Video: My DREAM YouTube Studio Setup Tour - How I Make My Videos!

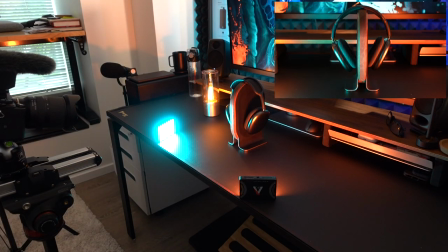(12:10)
I'm using the ones from Aperture to give the product a brand nude look by using contrasting colors and as for the final touch this is
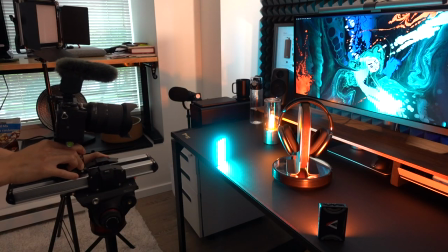(12:18)
a product spinning thingy it will spin anything that you put on it and once that gets going this is the point where we apply all the techniques and
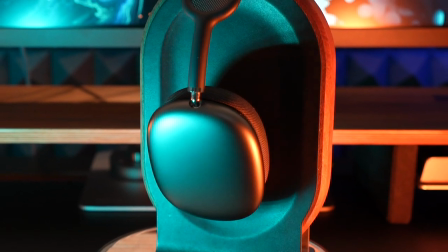(12:25)
style of shots that I talked about before this is how I usually like to shoot my product shots in my product reviews because they simply look
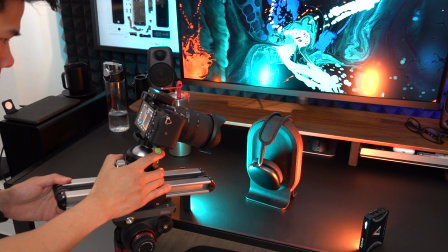(12:32)
cool it matches my style and I'm proud of the final results that I see in my videos but keep in mind you don't need to do any
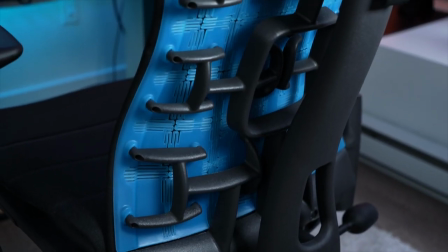(12:39)
of this to be successful this is just how I like to do things b-rolls are all about supporting your story and helping you make a
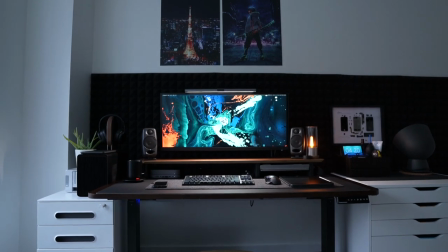(12:46)
point you can do that however you want as long as it works making the b-rolls is one of the funnest parts to make it more creative
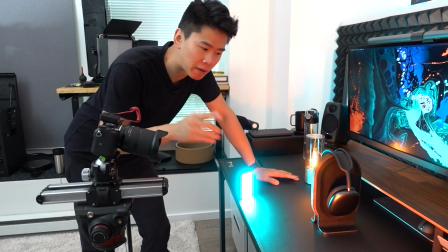(12:52)
and all that but there's one important thing here to note is that when i'm filming my b-roll at the end of it i always take the thumbnail
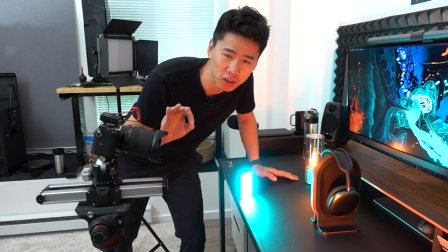(12:59)
picture as well that is the most important part of this process or else i would have to set up and do everything over again so if you're a youtube content creator your thumbnail and your title are extremely important it's going be the first thing that the viewer sees and it's the only thing that's going to make them click into your video so no matter how good your video is it doesn't matter unless they click into it so for myself getting the thumbnail done first just puts my mind at rest or else i can't even get on to editing so i'm going to show you guys how i do all that using my favorite graphic design platform canva which is also the sponsor of this video i've actually been using canvas since
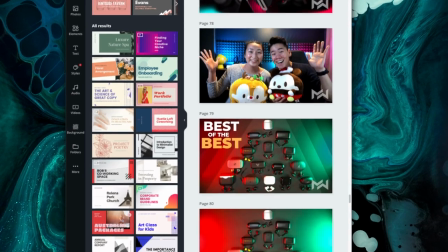(13:33)
i started making youtube videos on my channel so if you've been a long time subscriber you might remember these thumbnails and i gotta admit that making a good
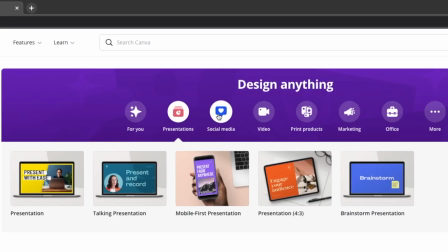(13:40)
thumbnail is a bit tough it's not the easiest thing to learn so using canva allows you to design content for your project with thousands of
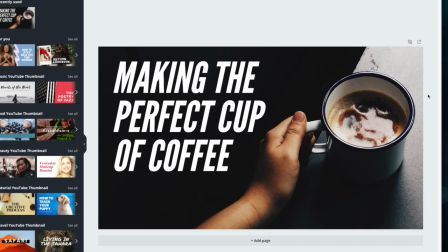(13:47)
easy to use customizable templates created by professionals these are designs that actually look great and they're very easy to edit and personalize
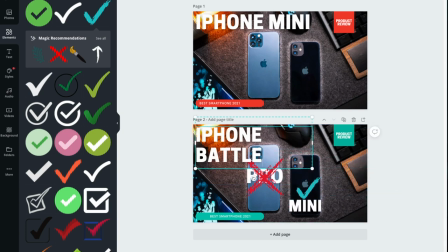(13:55)
to make it your own for your own content the platform is super intuitive to use you can work on your phone or your desktop and if you want to make video
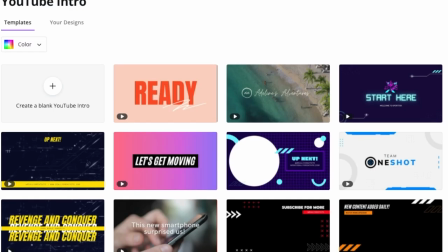(14:02)
content they have a ton of animated templates as well now this is very cool because they even have video templates for youtube intros and outros to
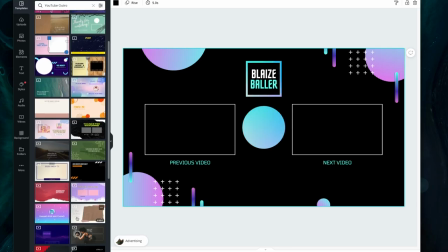(14:10)
instantly upgrade your videos so you can choose from a ton of stock videos that canva has in their library or you can upload your own media to use as well now you can use canva completely for free right now there's tons of awesome templates on the free plan however you truly
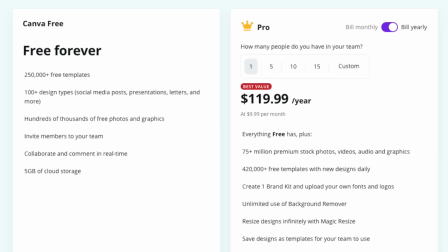(14:24)
unlock its potential when you sign up for the pro account with the pro subscription it really gives you an unlimited number of ways for you to connect with your
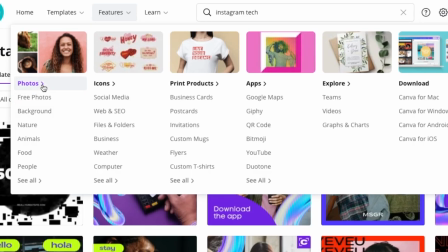(14:31)
audience we're talking about millions of digital assets and almost double the amount of customizable templates. And because I always have hookups for my friends, Canva is giving you Canva Pro for free for 45 days if you sign up using the link in the description box below. You can also sign up and use Canva completely for free. So definitely try it out using the link below. I think using Canva is the easiest way to upgrade the quality of your content and I personally love using it for YouTube and Instagram. So big thanks to Canva for sponsoring this video and hooking us all up. Okay so now we're gonna go on to the editing. This is kind of trippy because we're going to edit the video that you're watching right now.
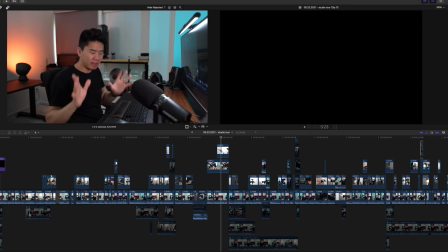(15:07)
So editing can be a whole video in itself but I'm going to give you the basics and if you want me to make a whole video on this I could just let me know in the comments below.
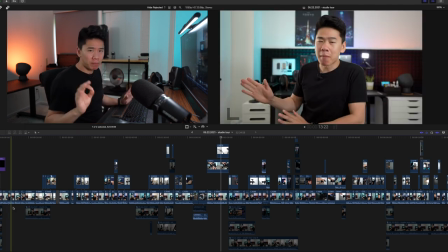(15:16)
So right now I'm using Final Cut Pro to edit my videos.
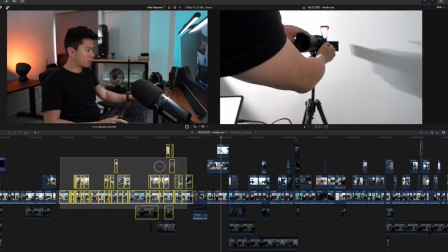(15:19)
So this might look a bit complicated there's a ton of things going on however the thing I'm highlighting right now is the A-roll.
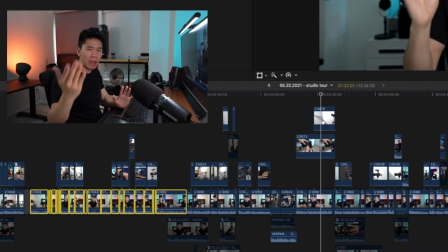(15:26)
That's the footage I was talking about before where you're just talking to the camera face to face and you're telling a story.
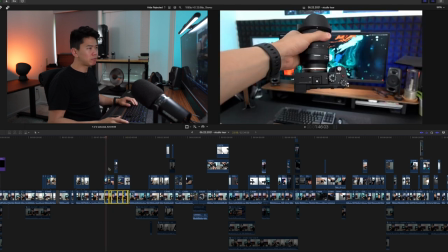(15:32)
So for example I have all this talking parts down here but what you guys would see is me showing the camera because I'm talking about the camera.
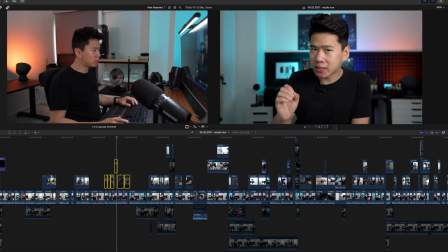(15:40)
So if we hide this part you will just see me talking and talking and talking and there's this one part I wanted to hide which is over here. In this part I'm just reading off my iPad so it's not the best thing.
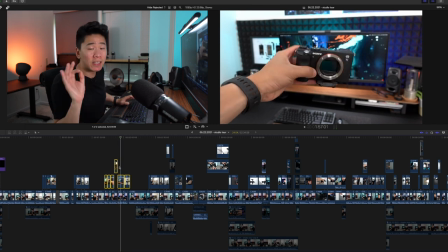(15:53)
So that's why I have the b-roll on top over here to hide it all and this is a very useful trick because I can't remember all the things on the script and I can speak a lot better when I'm reading off something than trying to make something up like I am right now.
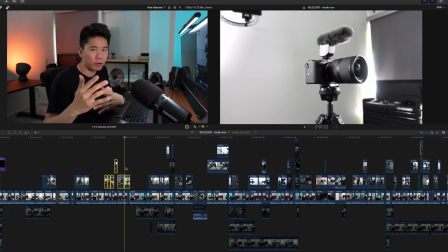(16:07)
So the main point is that your b-roll is supposed to support your story or whatever you're narrating or saying to just explain things better or to make a point because in video when you show someone something it's a lot easier than you trying to describe it.
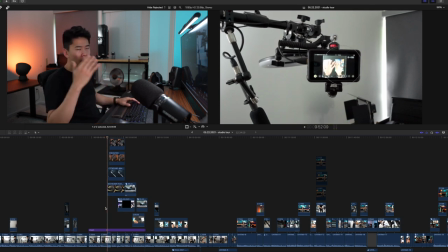(16:21)
So I do that throughout the whole video and another example over here is when I'm talking about how i'm using the monitor for instagram and stuff i actually show different
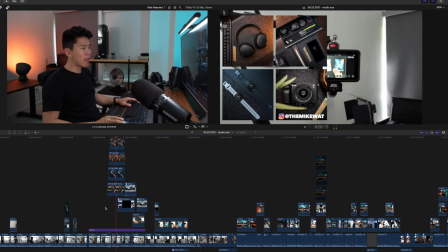(16:29)
pictures that i posted on my instagram using this overhead rig and the unboxing that i did with it as well so instead of
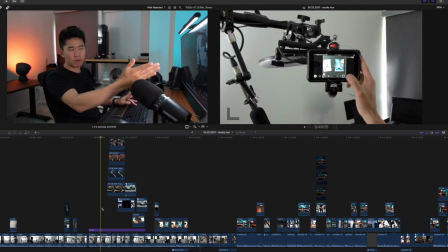(16:38)
me just keep pointing at the camera over here like this which is quite boring so again it's a lot easier showing the audience a video rather than trying
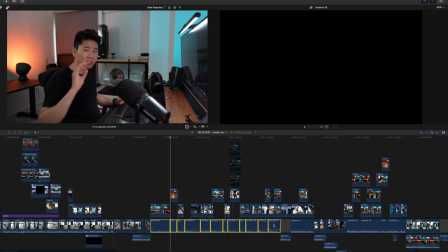(16:46)
to describe what i'm talking about and next this part is pretty interesting because it's all voiceovers the part where i'm describing how to shoot b-rolls
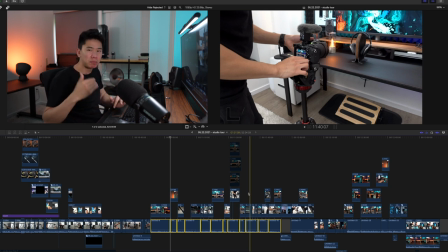(16:54)
because sometimes it's just a lot easier shooting what I'm doing first and then explaining it afterwards because with voiceovers there's no footage
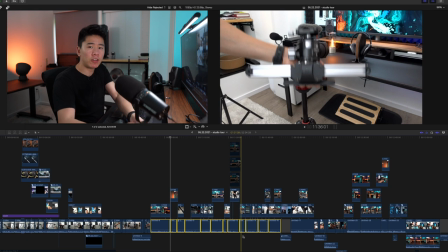(17:01)
at all I don't need to talk in front of the camera and I do all my voiceovers on this Shure mic over here I got this around two months ago and
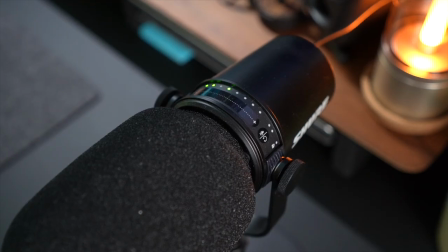(17:09)
have been using it ever since it is super crisp and easy to use it's literally plug and play it has its own software that works for mac and
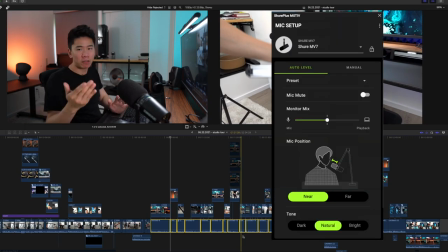(17:16)
pc and in the software you can choose near or far and it will automatically figure out the best settings to get the best sound. So if I'm talking to the mic right now you're going to hear quite a big difference versus the road wireless mic that I'm using.
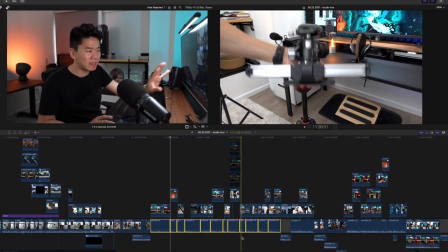(17:30)
So if you were able to detect and hear that difference in this section of the video that's all coming from this mic. So another important note with YouTube videos is that you want to make your point in the first 30 seconds because people will click off if you drag on too long and just in general you want to make your videos very useful very to the point And with editing, it is really an art that I have yet to master. Although I think I'm better at editing than filming. Because with editing, it really helps with the storytelling with making a point. And I think it's all about the structure that you tell your story as well. You want the flow to make sense and keep your audience engaged, making them feel that every second that they spend on your video, you're moving forward and not just wasting their time talking about random stuff. And I think that each scene change or B-roll or cut should make a point and keep your audience engaged. It's very, very important to have a high retention rate on your videos and that's how you do it. So guys, if you're still watching, I applaud you. This was a long, long video. I like really try to pour my heart and brains out to tell you everything that I know right now. It's not easy being a content creator. There's a ton of stuff to learn, but it's a craft. It's something to master. And truly it's all about being a good storyteller. So friends, if you have any questions at all, please post them in the comments below. I love to hear about what you learned or if this video inspired you to make something or if it was just a total waste of your time. I hope that's not the case but if you found this video very useful make sure to share with a friend, like the video and subscribe if you haven't already yet with the notification bell turned on to get the latest updates on my channel from YouTube. And that's it for now friends. Thank you so much for watching and I'll see you in the very next video. Bye!
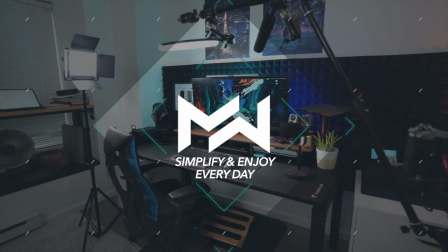and last note here I know some of you guys were judging my footwear and let's talk about it so I wear the Berks in the studios it's very
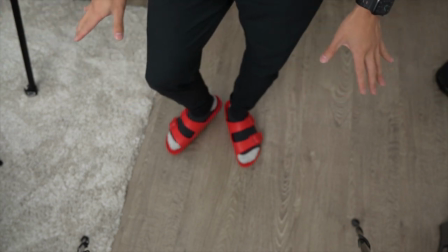(19:23)
comfortable this is very very important if you're working with hard floor because you walk around all day so wearing these while walking around and filming
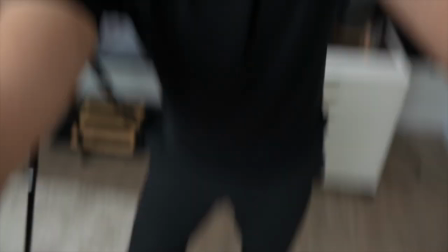(19:30)
has been great I highly recommend it and if you're wondering why red I just like the color red